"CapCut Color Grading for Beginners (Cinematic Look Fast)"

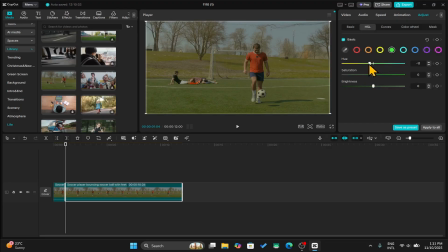[4:08]
And by now, you probably guessed the pattern already. If you move the hue to the left, the green colors in the video will turn more yellow. And if you move it to the right, it will turn more turquoise. As with the saturation, moving it to the left will make the green colors dull, and moving it to the right will make it pop out and more vibrant.
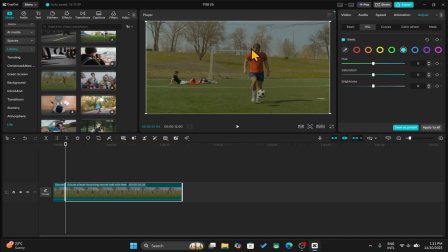[4:28]
Now, moving on to the blue color, the only blue object in this video is the sky and the short that the sky is wearing. If we move the hue to the left, the blue part will start to turn more green. And if you move it to the right, it will turn more turquoise.
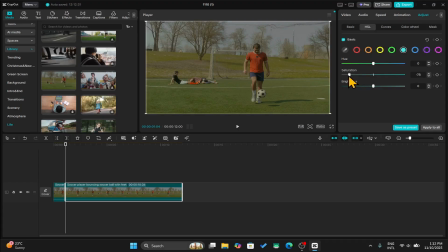[4:43]
Same with the saturation. Decreasing it will take away the colors, and increasing it will add more. Now moving on to turquoise, this is the darker shade of blue. If you move it to the left, then the darker shade of blue will turn light, or closer to the lighter shade of blue. And if you move it to the right, it will turn more purple.
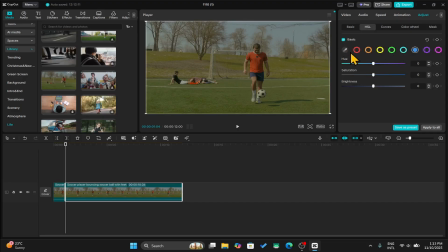[5:01]
Now, as you can see, the turquoise is also affecting the sky as it is closer in color to the previous shade of blue. You can increase or decrease the amount of blue color by using the saturation slider once again.
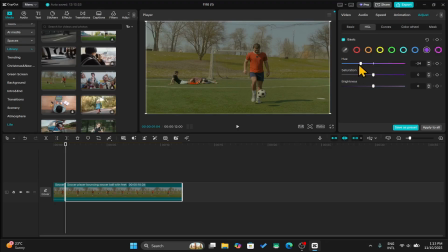[5:14]
Now we have the indigo, where moving it to the left will make it more turquoise, and moving it to the right will turn it pink. Now, since this video doesn't have any pink or indigo objects, messing around with the saturation or hue doesn't really show any changes.
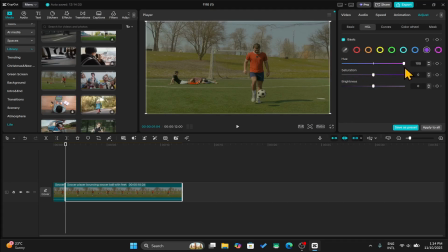[5:30]
And there is no visible difference when moving the hue all the way left or right as well. Alright, now that we have the knowledge of all three tabs and the HSL tools, we can use this to color grade this video right now. Let's start with the red color. I want to make his shirt more vibrant and appear red.
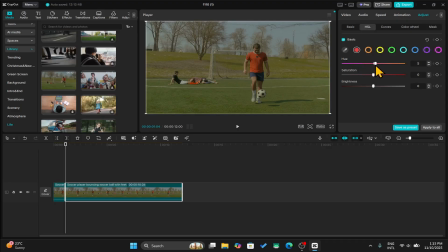[5:47]
Now, if I move the hue slider to the right, the red will become more orange, which is something that I do not want. Let's try moving it a little bit to the left, and I can see a little more red increasing. Let me just set it right there and increase the saturation of the red color.
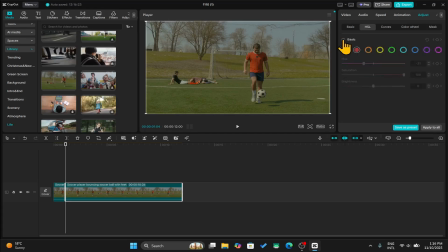[6:03]
And now suddenly, the player's shirt has become more vibrant compared to before. You can always uncheck and recheck this basic option to turn off and turn on to see the before and after effects. Let me also try moving the brightness a little bit to the left so that the shirt gets a darker shade of red.
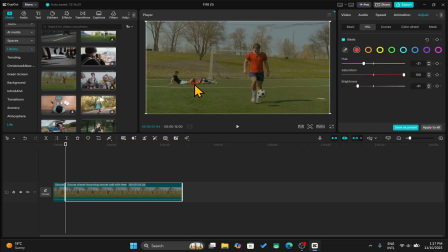[6:21]
Make sure you also pay attention to other red objects within the background. Next up, let's go to the orange color. Now, since there is some amount of orange in the shirt, I can move the slider to the left so that the orange color turns into red.
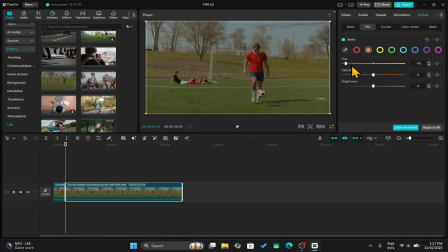[6:35]
Now, as you can see, the shirt has become even more red than before. But keep in mind that it should not affect the other areas. For example, when I increase the red of the shirt, the trees in the background also start to turn red. So play around with the setting and find the most suitable spot.
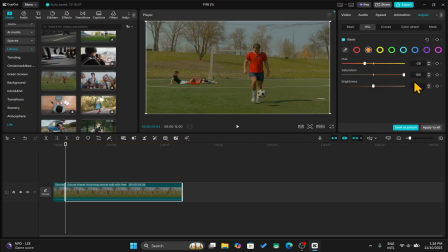[6:52]
Now, when I increase the saturation a little bit, the orange color in the grass pops out, which is not something that I really desire. So I'm just going to slightly move the saturation down a little bit to a -5. I will also slightly lower the brightness to give the red color a more darker tone.
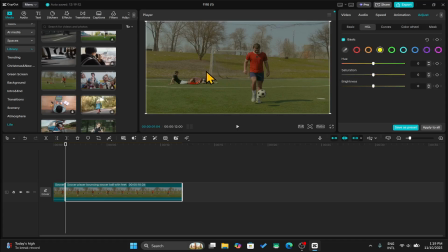[7:09]
Now let's move to yellow. And within this photograph, all the yellow tones can be moved to green so that the grass pops out more. Let's swipe the hue to the right. And now suddenly the field looks much more green and rich. However, swiping it all the way to the right will make it look kind of fake.
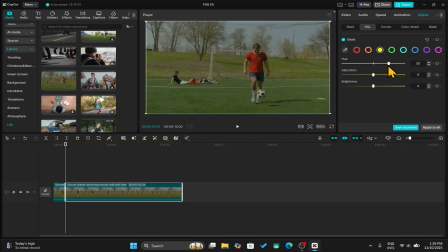[7:26]
So I'm going to slightly move it to around 50 because we still have the green color available to manipulate. Now I'm going to slightly increase the saturation as well to about 10. Next up, let's go to the green color. And now I'm going to slightly switch the hue towards bluish so that the grass looks even more rich.
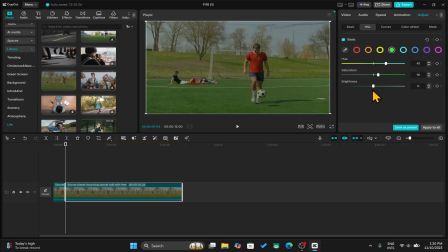[7:45]
Let's increase the saturation a little bit. And now I'm going to turn down the brightness to reduce the exposure a little bit. Next up, we have the blue color, which I'm going to slightly move towards turquoise. The saturation could also do a little better, so I'm going to boost it all the way up.
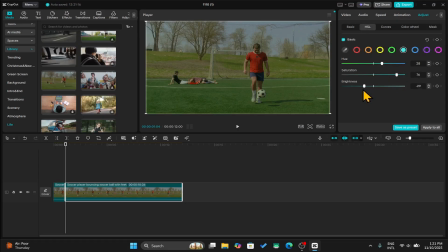[8:01]
Moving the brightness doesn't really make sense within this context, so I'm going to leave it as it is. Now, by using the turquoise color, I'm going to try and make the sky a little more blue. If we swipe the hue to the left, then it gains a little more bluish color.